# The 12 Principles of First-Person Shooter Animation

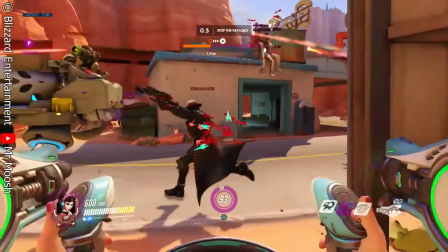(4:22)
For example, here's a sweet-ass reload animation from Overwatch.
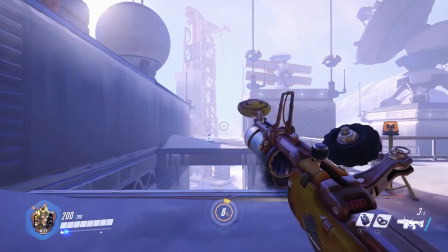(4:28)
It makes for one fluid motion, but you can actually break it down into dynamic poses here, here, here, and here.
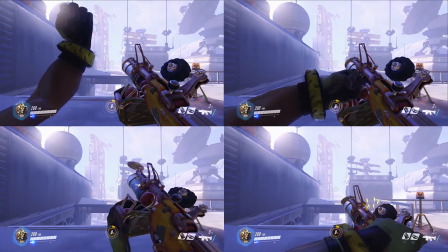(4:36)
Pose to pose, Disney.
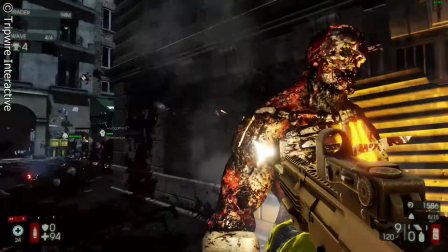(4:39)
On the other end, here's an equally sweet-ass reload from Killing Floor 2, which was meticulously motion captured at around 200 Hz.
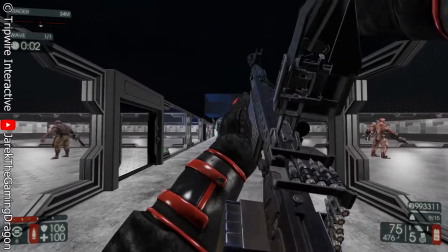(4:51)
It still consists of distinct, delicious motions, but flowing organically as an actual person does these crazy motions just for you.
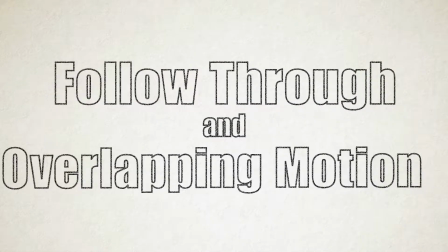(4:59)
At the end of these actions, we have follow-through and overlapping action.
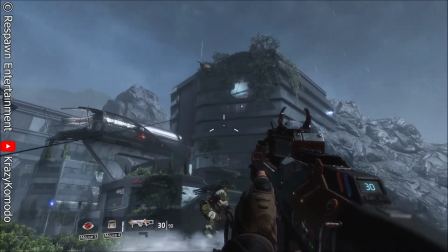(5:04)
This is just inertia, the way an object continues to move after a motion until it returns to rest.
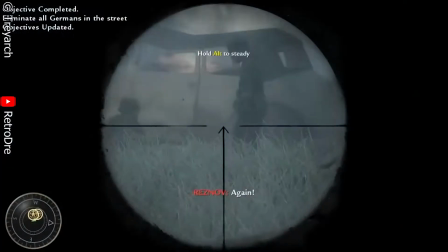(5:10)
The most obvious use in FPS games is the recoil of your gun.
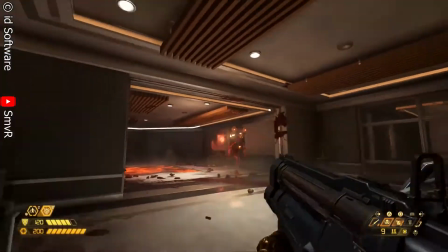(5:14)
The way it kicks up in the air or back towards you shows you exactly how much force you put into that bullet.
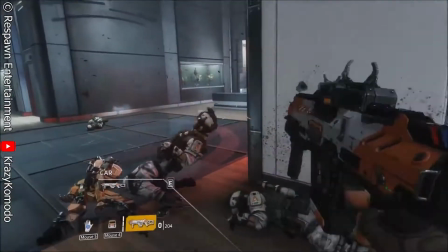(5:20)
The follow-through then continues into the enemy's reaction to being shot, which is an entire playground for animators and physics programmers alike.
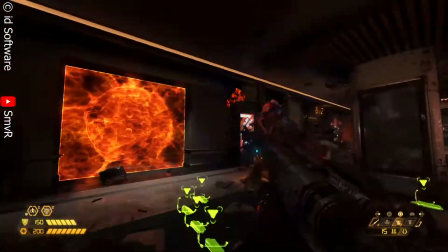(5:28)
The most obvious reaction is probably gore. Doom Eternal puts a tremendous amount of work into a procedural gore system where you can
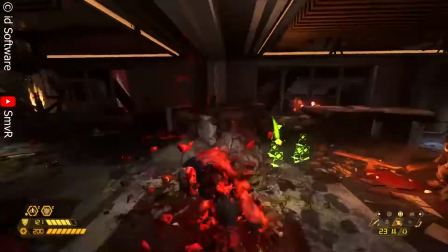(5:37)
see a chunk of your enemy fly off in a cascade of hemoglobin to reveal a model of their innards,
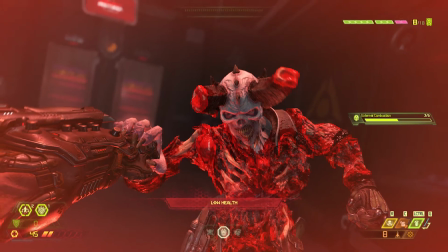(5:43)
like some kind of satanic piñata.
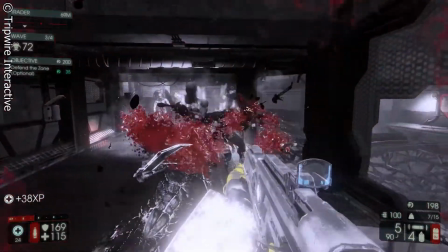(5:46)
Killing Floor 2 on PC has options to show individual intestines streaking across the sky like party streamers,
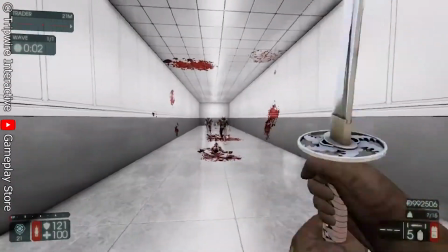(5:53)
and a physically accurate ballet of blood particles.
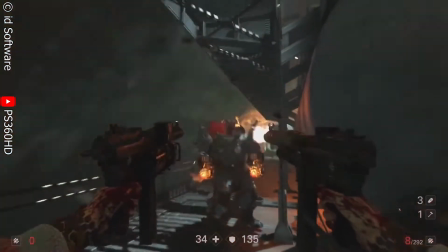(5:58)
Games with more resilient enemies like Wolfenstein New Colossus will show you individual pieces of armor flying off your enemies,
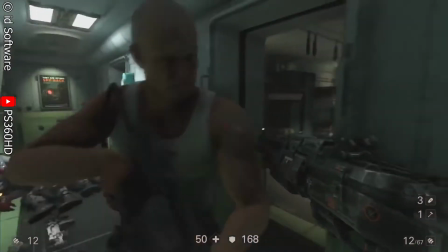(6:05)
with character animations corresponding to every part of their body.
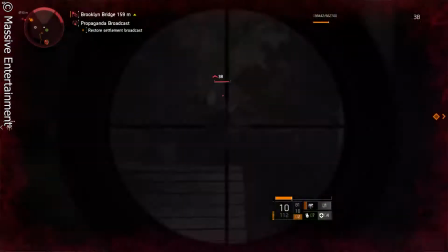(6:08)
Though not a first-person game, The Division 2 lets you set off an enemy's ammo pouch, gas tank, or grenades.
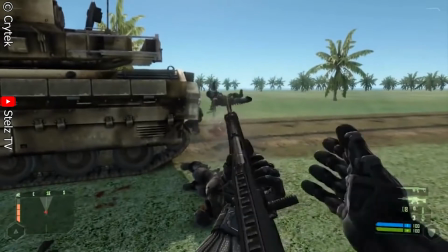(6:15)
And just about every shooter from the past 15 years has some degree of ragdoll physics, which is always perfect and can never go wrong for unintentional comedy.
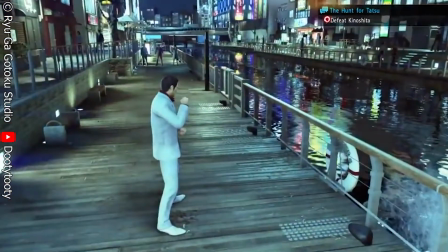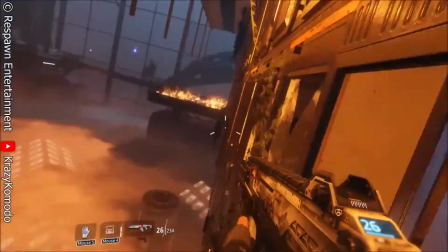(6:30)
Overlapping action is the way we tend to do multiple things at the same time, like walking while we chew gum,
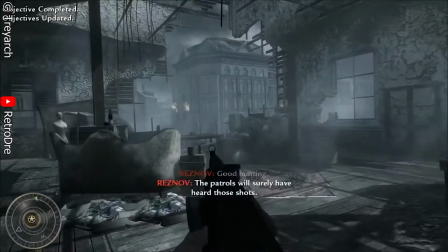(6:36)
or reloading with our hands while running to cover with our footsies.
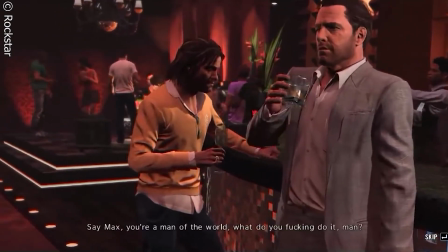(6:40)
While there's not as much potential for this in the first person, Max Payne 3 made some strides in overlapping action by animating Max's legs and torso separately,
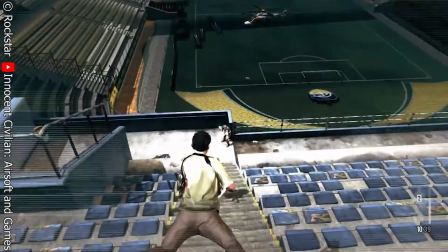(6:48)
so you could dive in slow motion while you swivel his torso all over and shoot.
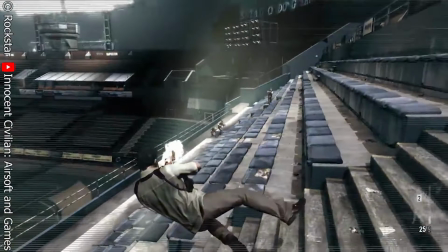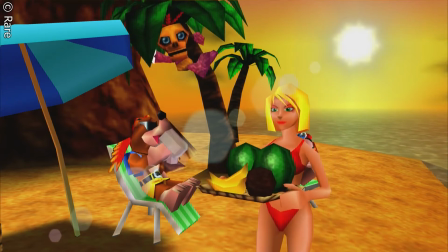(7:00)
Let's take it a little easier with the rules slow in and slow out.
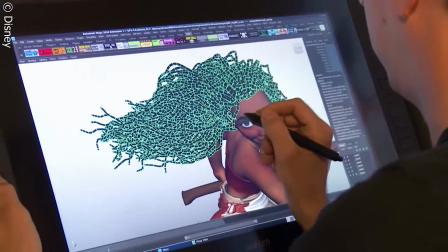(7:05)
In animation software, this is just called easing.
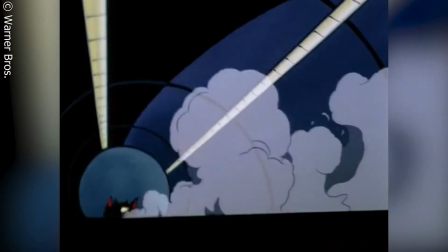(7:14) Worth it!
This is the way we naturally have to accelerate and decelerate at the beginning and end of a motion,
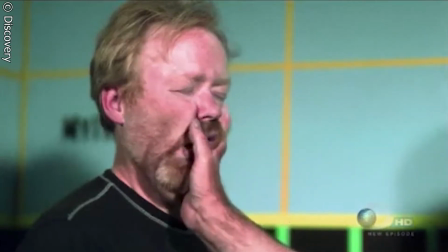(7:20)
as opposed to abruptly moving at one speed and then stopping just as suddenly,
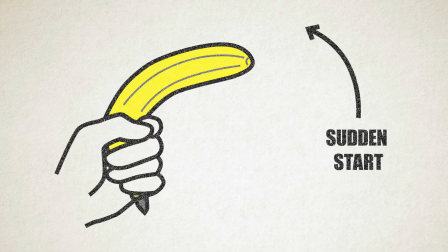(7:24)
to make the initial force of the gunshot seem so powerful that it immediately sends your gun into recoil, with hardly any time to accelerate. But then, for a believable contrast, your character's hand will naturally ease to a stop at the top of the recoil,
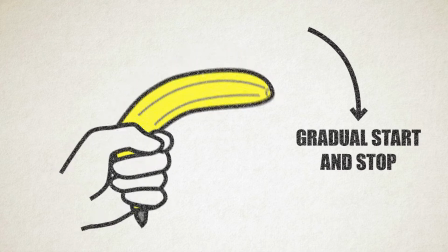(7:38)
and then ease back down into a resting position.
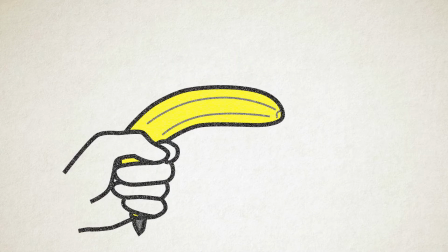(7:41)
The presence of easing adds impact to the sudden lack of easing, and shows you which motions are natural and which are brutal and awesome.
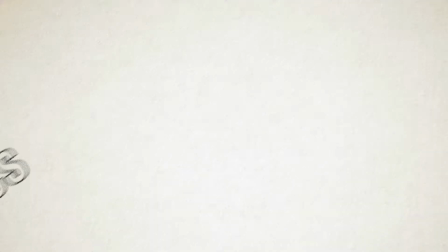(7:50)
Next up, we're circling around to arcs.
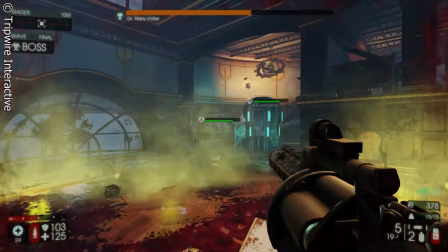(7:53)
Very few things in our world move in a perfectly straight line, due to annoyances like gravity or limbs pivoting around joints.
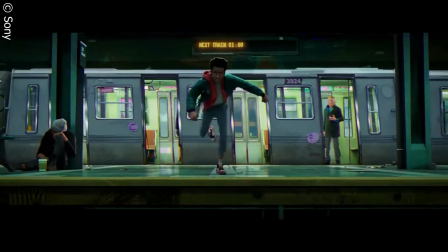(8:01)
That's why animation that moves in exaggerated arcs feels more believable and tactile to us.
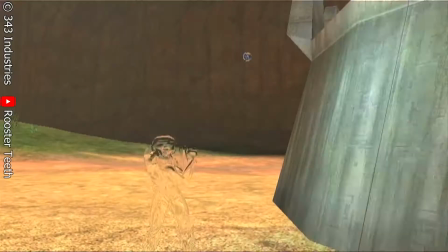(8:06)
In shooters, this can manifest as bullet drop, lobbed projectiles like grenades and knives, and throwable weapons like also grenades and knives, I guess.
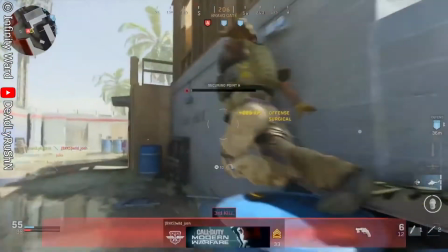(8:17)
It's not mandatory, but it can feel really rewarding to launch a knife up in the air,
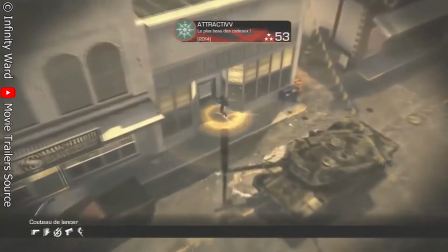(8:22)
see it gather more force with the help of gravity, only to perfectly nail your supposed best friend in the eye hole.
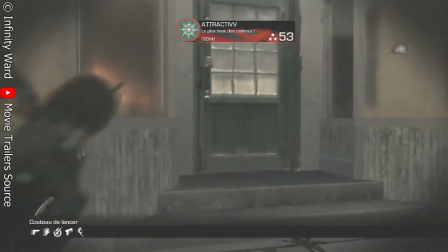(8:29)
These are the little things that make life worth living.
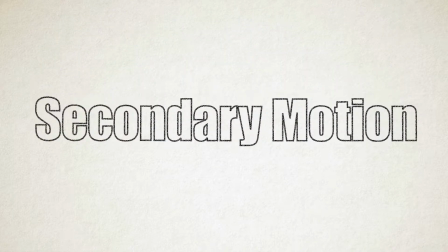(8:32)
Ironically, in 7th, we have secondary motion. This is all the smaller motions in response to a larger motion.
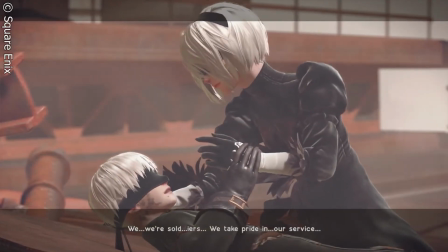(8:38)
In video games, it tends to be character physics, cloth physics, hair physics,
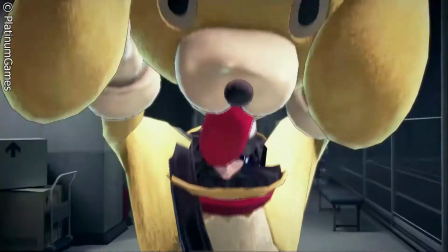(8:43)
and all the little dangly bits that have their own inertia separate from what the character itself is doing.
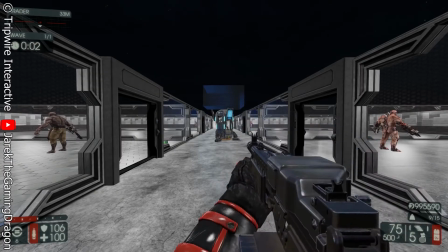(8:48)
But it's nice to see the ammo belts sway off an LMG, or the little charms you can put on your guns in stuff like Borderlands 3.
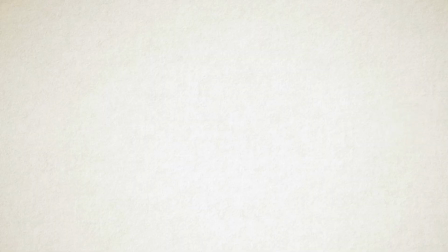(8:55)
Now, you've probably had enough of my comedic timing. Part 8 is going to be talking about animation timing.
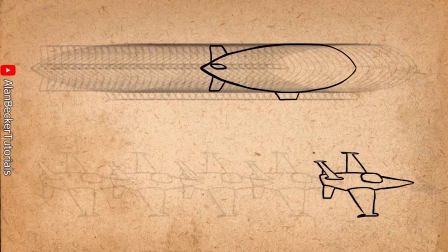(9:04)
This is just the general idea of how long a motion takes and whether it looks believable.
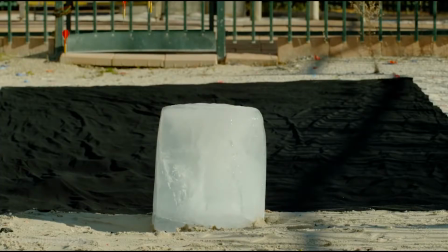(9:10)
For example, we intuitively understand how fast gravity makes most things fall.
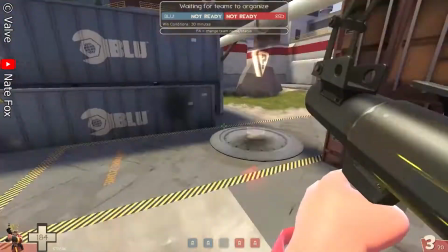(9:14)
And if this is too fast or too slow in an animation,
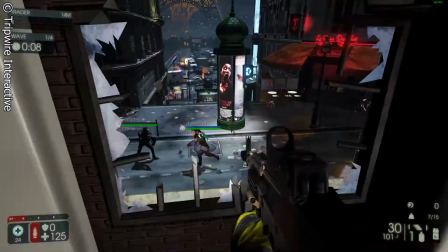(9:18)
the audience will immediately pick up on it subconsciously and realize something's off.
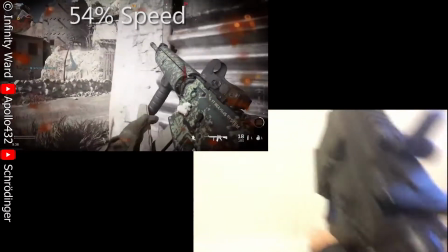(9:24)
Fun fact, reloading an actual gun takes way longer than most players expect.
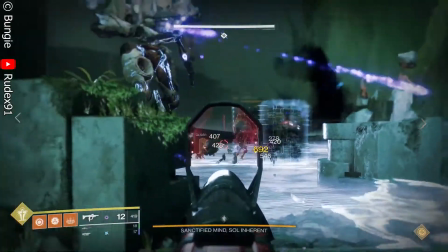(9:29)
Games like Destiny get around this by animating a reload based on real references, but possibly skipping some minor steps,
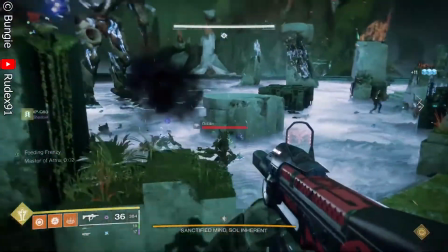(9:37)
and then they just speed that up until it's what players expect, at the cost of some physical accuracy.
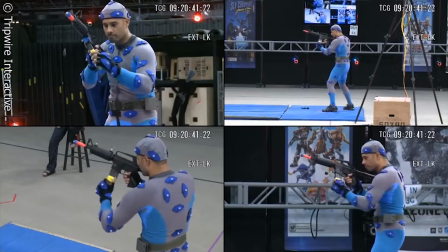(9:42)
Killing Floor 2, on the other hand, hired professional speed loaders,
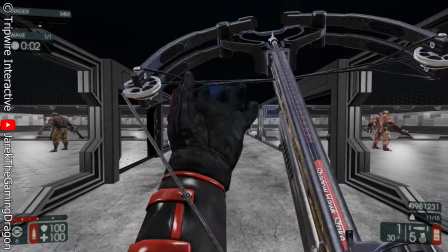(9:46)
and motion captured them doing insane trick reloads that both look believable and take the amount of time the player expects.
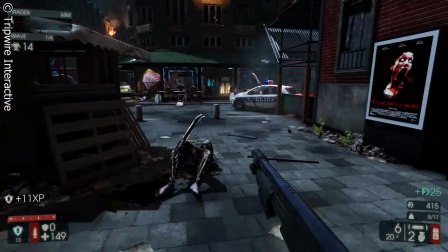(9:53)
And also, they're just freaking sick. Look at them.
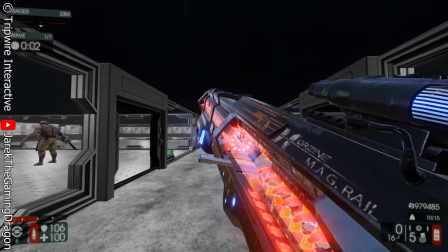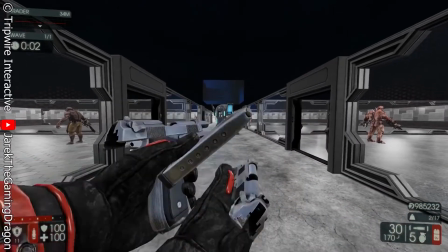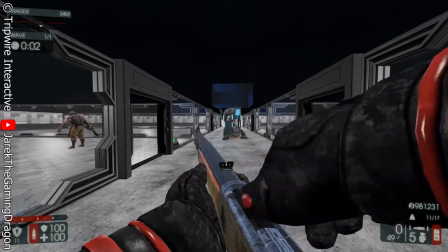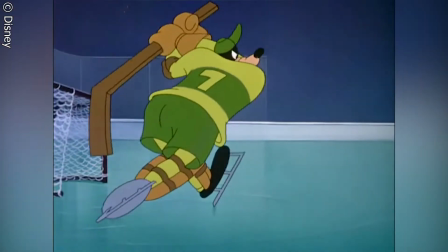(10:12)
Oh, yeah. I cannot overstate the importance of our next rule.
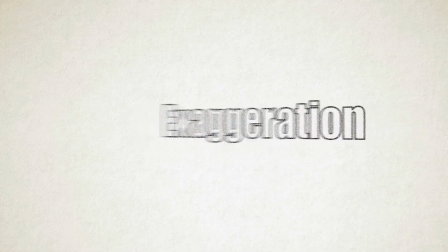(10:17)
Exaggeration.
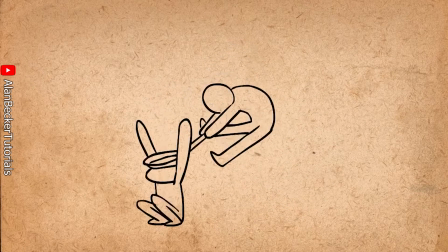(10:18)
Visually speaking, this is traditionally what happens when a movement is accentuated by stretching or growing for a moment beyond realistic expectations,
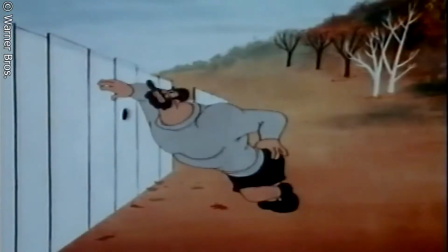(10:26)
like a fist getting slightly bigger during a cartoon punch and sending the recipient slightly further than we'd see in real life.
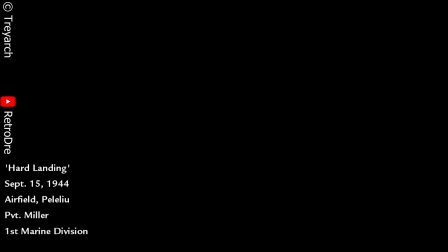(10:33)
Most shooters stick to a realistic baseline for the most part, to draw us in and connect their world to ours,
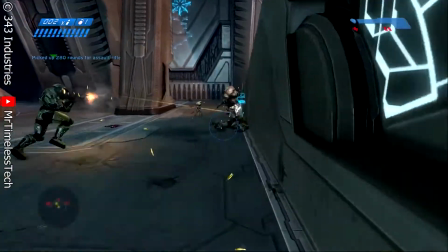(10:39)
And then some contrast this with shotguns that launch enemies halfway across the room,
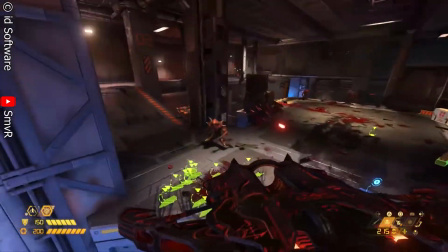(10:44)
or explode them into more gore than one human body can possibly contain outside of a Tarantino movie.
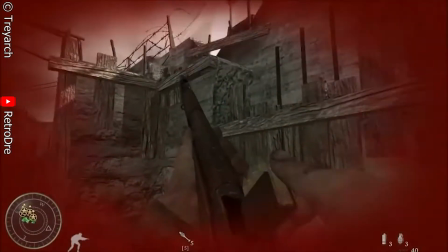(10:54)
That, when combined with otherwise believable movements, can make a player feel truly powerful.
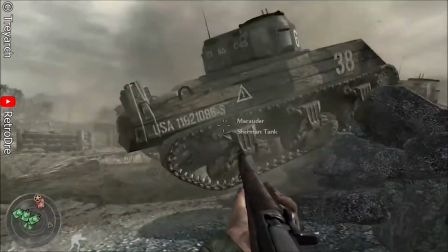(11:00)
However, a game aiming for true realism is entirely allowed to skip this, bending the visual truth only when necessary for enjoyable gameplay.
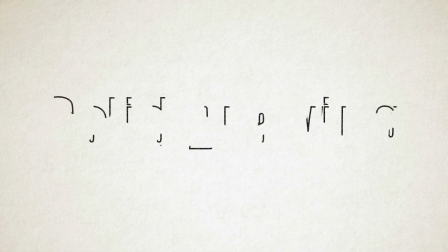(11:10)
Like that thing we said about reloading earlier. Despite its name, solid drawing is more nebulous these days.
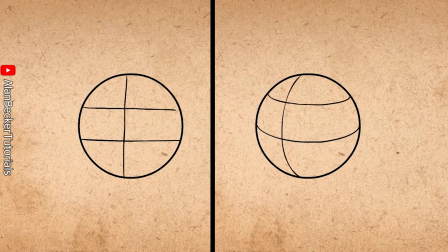(11:17)
It used to relate to consistently conveying three-dimensional forms in two-dimensional drawings,
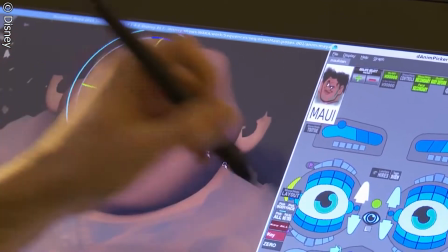(11:23)
but we can just create models in 3D software now and let the computer figure that out.
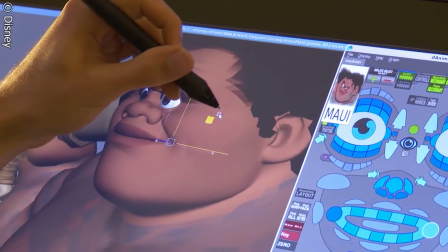(11:27)
In fact,
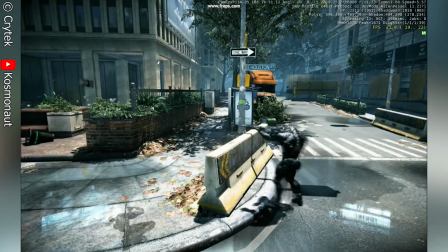(11:28)
FPS animators spend more time bending this rule by adjusting the character model behind the camera so that their hands and head end up in the right place on your screen,
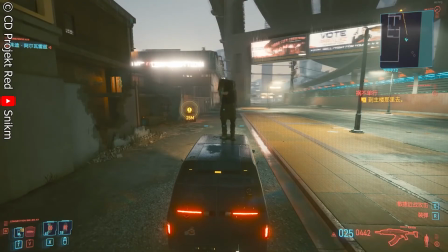(11:37)
since you're not likely to see your entire character anyway. If they even bother to make your character more than a couple floating arms and a camera.
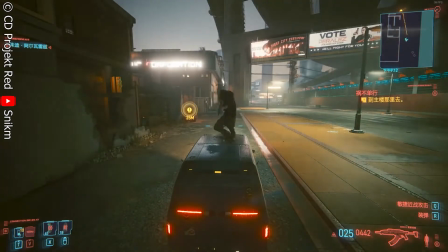(11:44)
Now it's time to draw this video to an enticing conclusion with appeal.
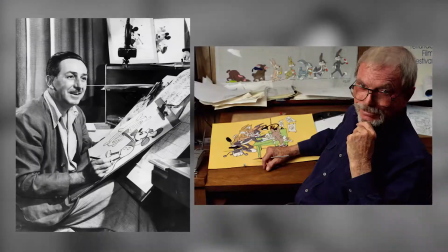(11:51)
This traditionally has more to do with character design, since the animator was the one drawing the characters every frame on top of creating said design.
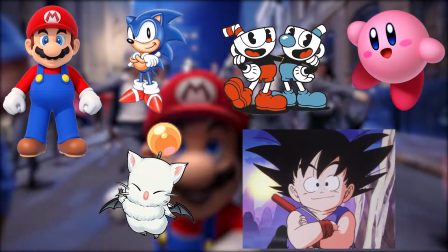(11:59)
It includes making sympathetic characters symmetrical with baby-like, expressive faces that are easy to read,
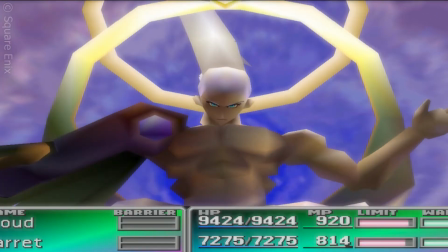(12:06)
and unsympathetic characters asymmetrical with less clear emotions or even some amount of mask.
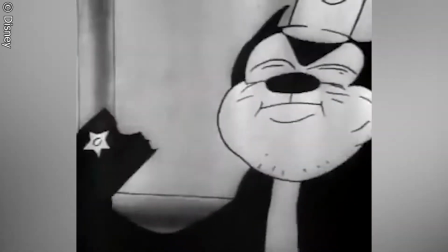(12:12)
This, of course, varies widely by time period and culture.
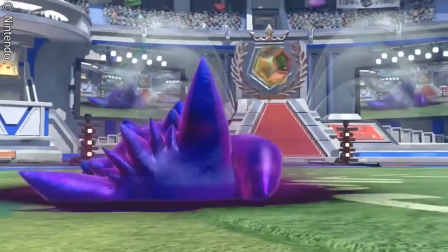(12:20)
Nowadays, they're pretty separate jobs, but you can still tell a lot about a character by the way they move.
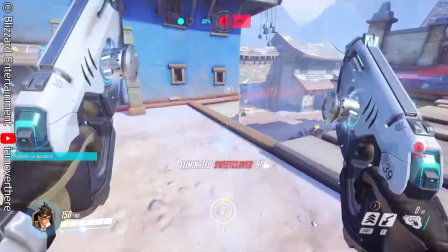(12:28)
Overwatch is a hall of fame for first-person characterization. Take D.Va's reload animation, for example.
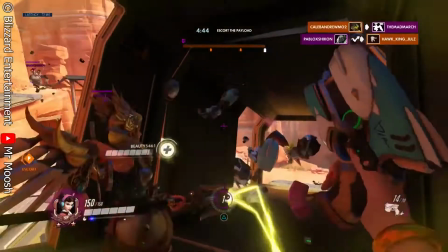(12:34)
Why does she twirl her gun like that first? Does it make her reload faster?